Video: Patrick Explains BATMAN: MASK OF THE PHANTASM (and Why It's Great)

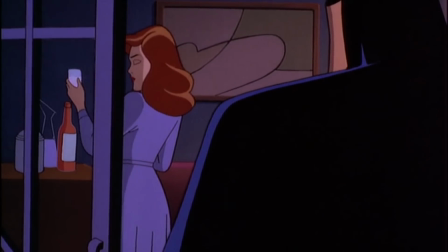The way I see it, the only one in this room controlled by his parents is you.
Like, that line alone is a better analysis of Batman than all three hours of Batman v Superman.
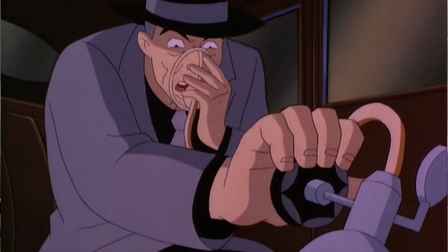So this one old mobster, this gross dude voiced by Abe Vigoda, who's constantly sucking oxygen out of a tank, he's freaked out that he's gonna be the next one to die. So for help, and this is where things get really good, he goes to see the Joker.
Gasp!
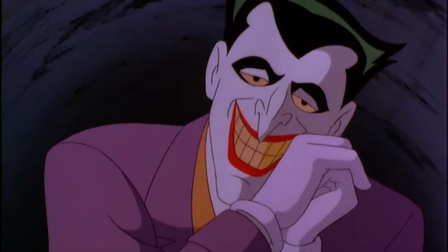Can it be? Old Sally the Weezer for Leicester!
And how cool is it that the most famous villain of all time is a supporting character who only shows up halfway through the movie.
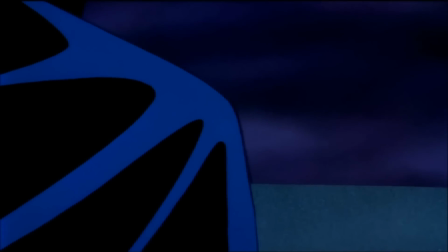And as I assume we all know, the Joker from the animated series, voiced by Mark Hamill, is probably the best version of the character ever. So yeah. Even better than the Jared Leto one. And I'm gonna go on the record here and say that even though he only has about 12 minutes of screen time in Masked with a Phantasm, this is the best use of the Joker in any movie. And here is a montage I've prepared of him being great.
Down, Rusty.
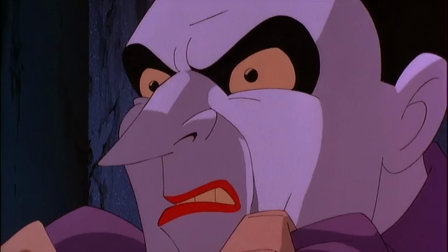Can't be too careful with all those weirdos around. Don't touch me, old man.
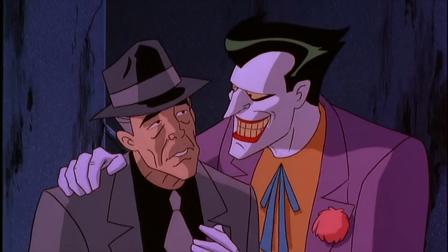I don't know where you've been. That's it. That's what I want to see.
And in one movie, he gets two iconic introductions.
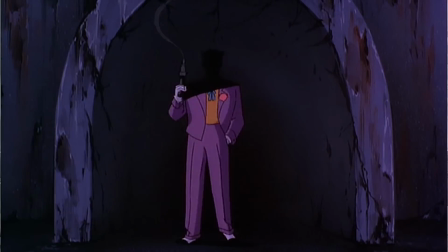One by using a Tommy gun to shoot the heads off a bunch of singing animatronic robots, and then this one.
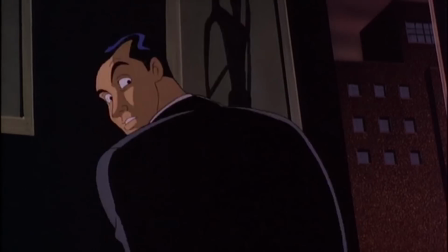He's genuinely funny and genuinely scary. He's totally out of his mind, but his decisions all make sense to him. And in another one of the movie's very bold moves, we see the Joker before he becomes the Joker. This is a thing that I'm always really uneasy about.
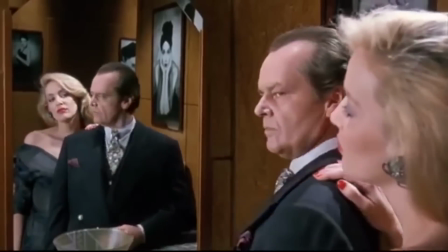Like, I like the 89 movie, but I really don't like how it gives the Joker a real name and a definitive origin and makes him the guy who killed Bruce's parents.
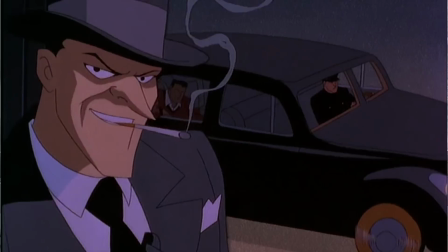That robs him of so much mystery. But this one works for me because all it really tells us is that he was once a creepy, low-level gangster.
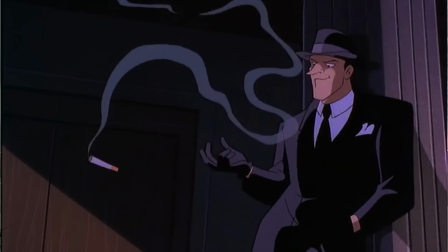That's it. He doesn't have a real name. He doesn't even have a line of dialogue. And since the passage of time between the flashbacks and the present is such a key part of this movie, it makes sense to have the Joker play a role in Bruce and Andrea's past. So this builds to the big third act reveal that Andrea is the phantasm, and she's hunting on these old mobsters as revenge for them killing her father years earlier. So beyond just being a great love interest, she's a twisted mirror image of Batman. They're both motivated by the murders of their parents, but she's driven entirely by vengeance while he's driven by a desire for justice. I love these toys. And the big finale, by far the best finale in any Batman movie ever, takes place at the Gotham World's Fair.
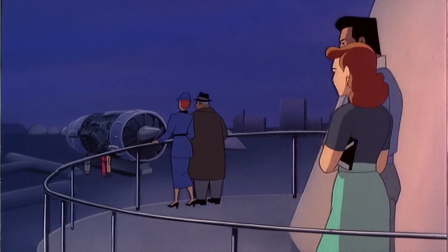In the flashbacks, we saw Bruce and Andrea visit it, and at the time, it was this shimmering beacon of hope and optimism for the future.
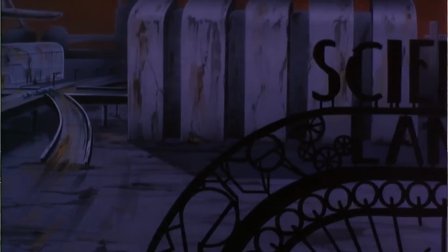Like their relationship at the time. But now, it's decayed and in ruins. Like their relationship in the present.
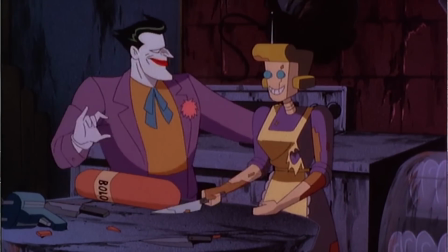And plus, the Joker is living there, sort of infecting it like a disease. Now kids, this is what we call symbolism. It's not subtle, but it is effective as hell.
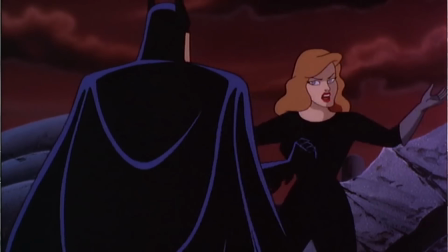So Bruce, Andrea, and the Joker have their big final showdown among the ruins of the future that could have been. She's trying to kill the Joker, and he's trying to stop her and save her soul. Cue the music. See, Batman is not the protagonist.
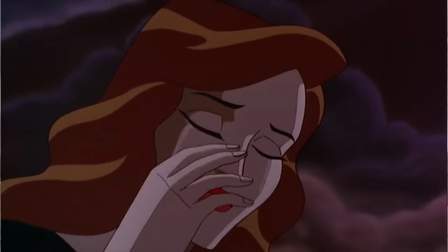Yeah, he's the main character of the movie, but this is really Andrea's story, about her doomed romance with Bruce and how her life was consumed by vengeance.
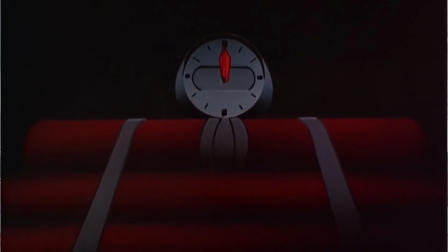This builds to the astounding climactic moment as the massive series of explosives the Joker has rigged detonate and the entire World's Fair is engulfed in flames, symbolically killing any hope for Bruce D'Andrea once and for all as Shirley Walker's magnificent score reaches operatic heights and the Jo- Just watch the clip.